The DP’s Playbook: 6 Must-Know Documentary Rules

Because in docs, we don't want to be scared of lights, we just want to know how to use them well and naturally, and that's why I spend so much time on it in the course. Now getting back to the first frame for a second,
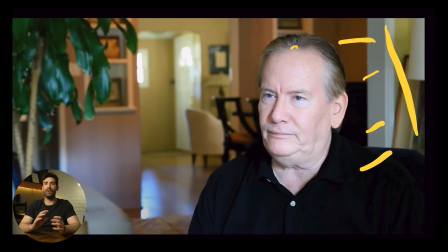and again, I apologize to this DP, I don't want to hurt your feelings, but this just is not it, my friend. Apart from the light being totally unmotivated, it's also completely front lit. Now front lighting can be okay for an infomercial or really clean style where everything's supposed to be bright and even and without any shadows, but for cinematic results, our goal as a DP is to make a 2D image look 3D, and front light does not help with this. So if you want a deeper and more modeled looking frame, the simple hack is to backlight it instead, by which I mean putting the main source behind your character and not in front of it.
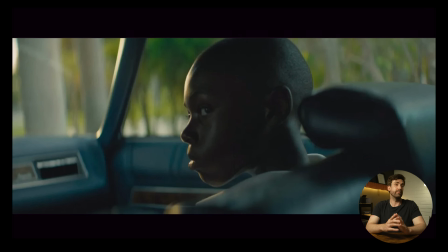Like if we look at this frame from the movie Moonlight, we can see backlight in action.
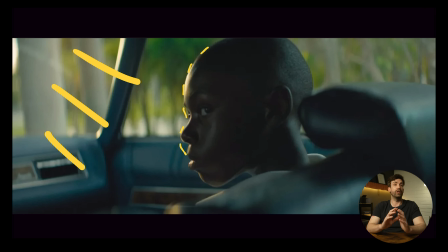The contrast is much better, the character pops out from the background a lot more, and the whole thing just looks three-dimensional instead of flat.
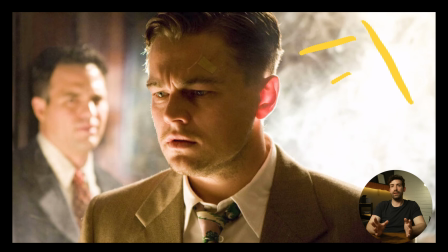Here's another frame from Shutter Island, and you can see the same thing. The main source is coming from behind, and it gives a ton of definition and dimensionality to the whole frame.
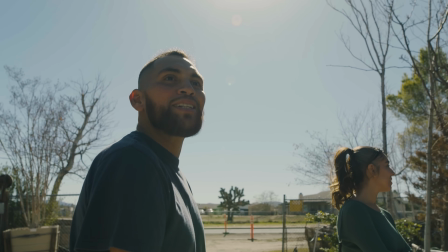Good documentary shooters use this hack all the time by figuring out where the main light source is,
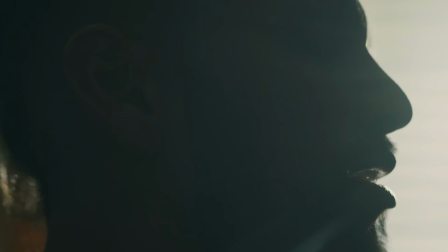usually the sun, and then positioning their main character between it and the dynamic camera. Now, you won't always have that luxury because you often can't control everything on a doc shoot, but if your frame is looking flat and dull, take a second to think about where the key source is and then move around until it's coming from behind your character.
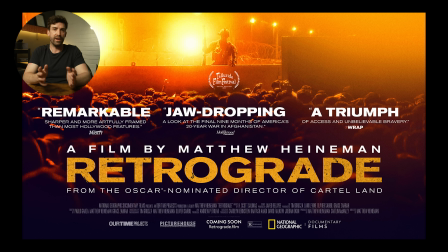I mean, take one look at the promotional poster for the documentary Retrograde and you'll see a great example of documentary backlight in action.
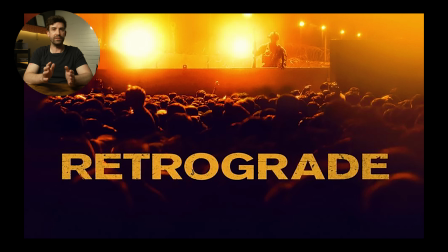I don't think this frame would be nearly as dramatic looking if it was shot from the reverse angle.
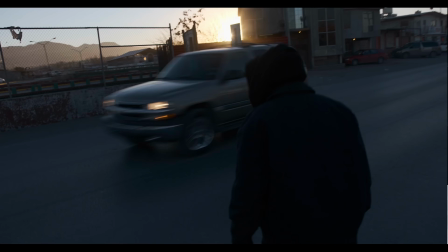So you don't have to backlight everything because then it's just kind of a gimmick, but more often than not, it's gonna make your shots pop and it's a great hack to have in your back pocket. There's a reason everyone does it, it just works. All right, so I'm just gonna change topics here and talk about exposure because you can use all the lights in the world, but if you expose your image badly, it's still gonna be a nightmare to work with in post. When you're out in the world shooting, by which I mean physically outdoors,
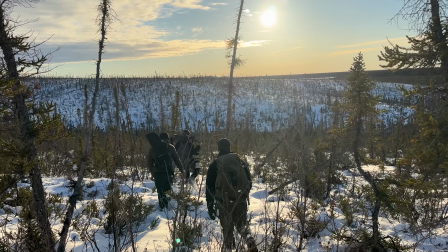there are so many variables happening minute by minute that it can be really hard to know exactly what to do when the light gets a little tricky.
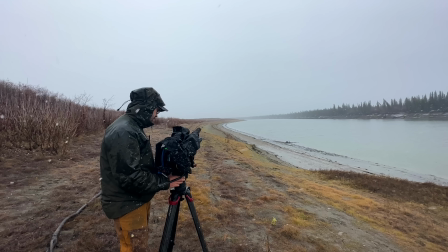Because in docs, there's gonna be times when you have to shoot in bad light. It's just the nature of the beast. In a situation like that, it can be tough to know how to expose your shots so you can get the most out of it in post. And for me, there's been one guiding principle that I use most of the time whenever the light gets tricky, and it served me really well over the years.
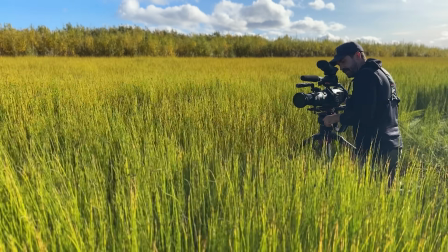Now, I say almost all the time because there are no rules in cinematography,
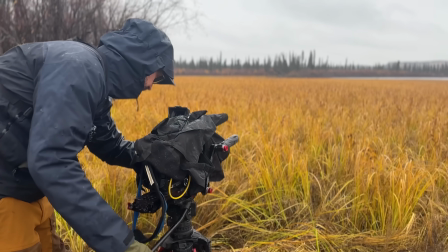and there are times when I'll ignore this rule for either practical or creative reasons, but in general, if you don't know what to expose for,
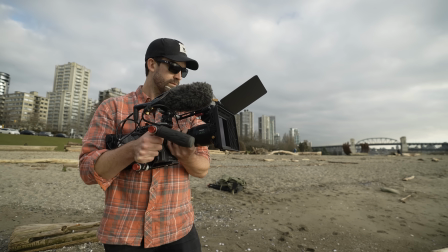your best bet is usually to protect the highlights. If you don't know what I'm talking about, all you really need to know is that your camera has hard limits for what it considers pure black and what it thinks is pure white. If something is so dark that it registers on your sensor as pure black, that means there is no detail in the image and nothing you can do will bring it back. On the flip side, if something is pure white, like this light bulb probably looks, then the details have been permanently burned out or clipped and you can't drop them back down. How much latitude you have on both ends of that spectrum depends on your camera and how many stops of dynamic range it has, but why do I say protect the highlights?
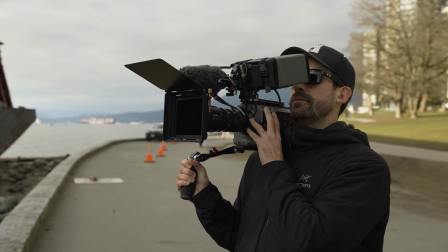For starters, a lot of modern cameras are really good at recovering detail in the shadows, but less good at bringing back highlights.
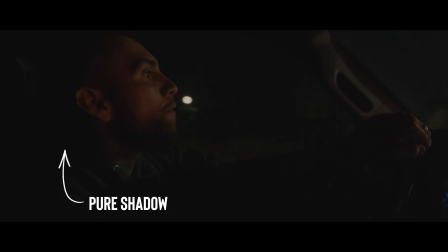And aesthetically speaking, I think pure shadow is a lot more visually pleasing than blasted out highlights. That might just be a personal thing, but that's how I feel. Part of it is because burned out highlights are always the brightest part of a frame, and so the viewer's eye will just be attracted to those hotspots, so it's going to be both ugly and take their attention away from the real subject. If the point is to draw attention to the bright light itself, or if you're shooting indoors with a lot of windows around, this doesn't apply as much because it's really common to let the windows blow out in the background of indoor scenes.
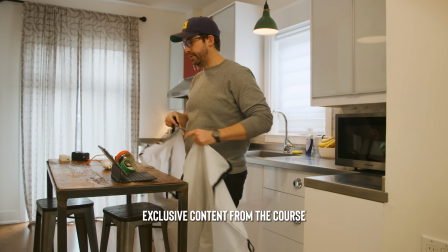Pro DPs can get around that in different ways, either by adding diffusion to the windows or lights to the interior,
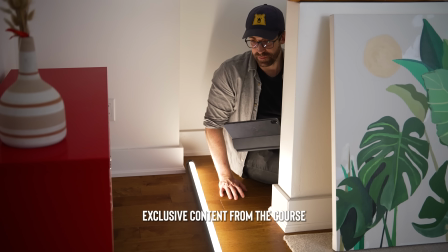but if you're not up for any of that, then you'll have no choice but to let them blow out. But I digress.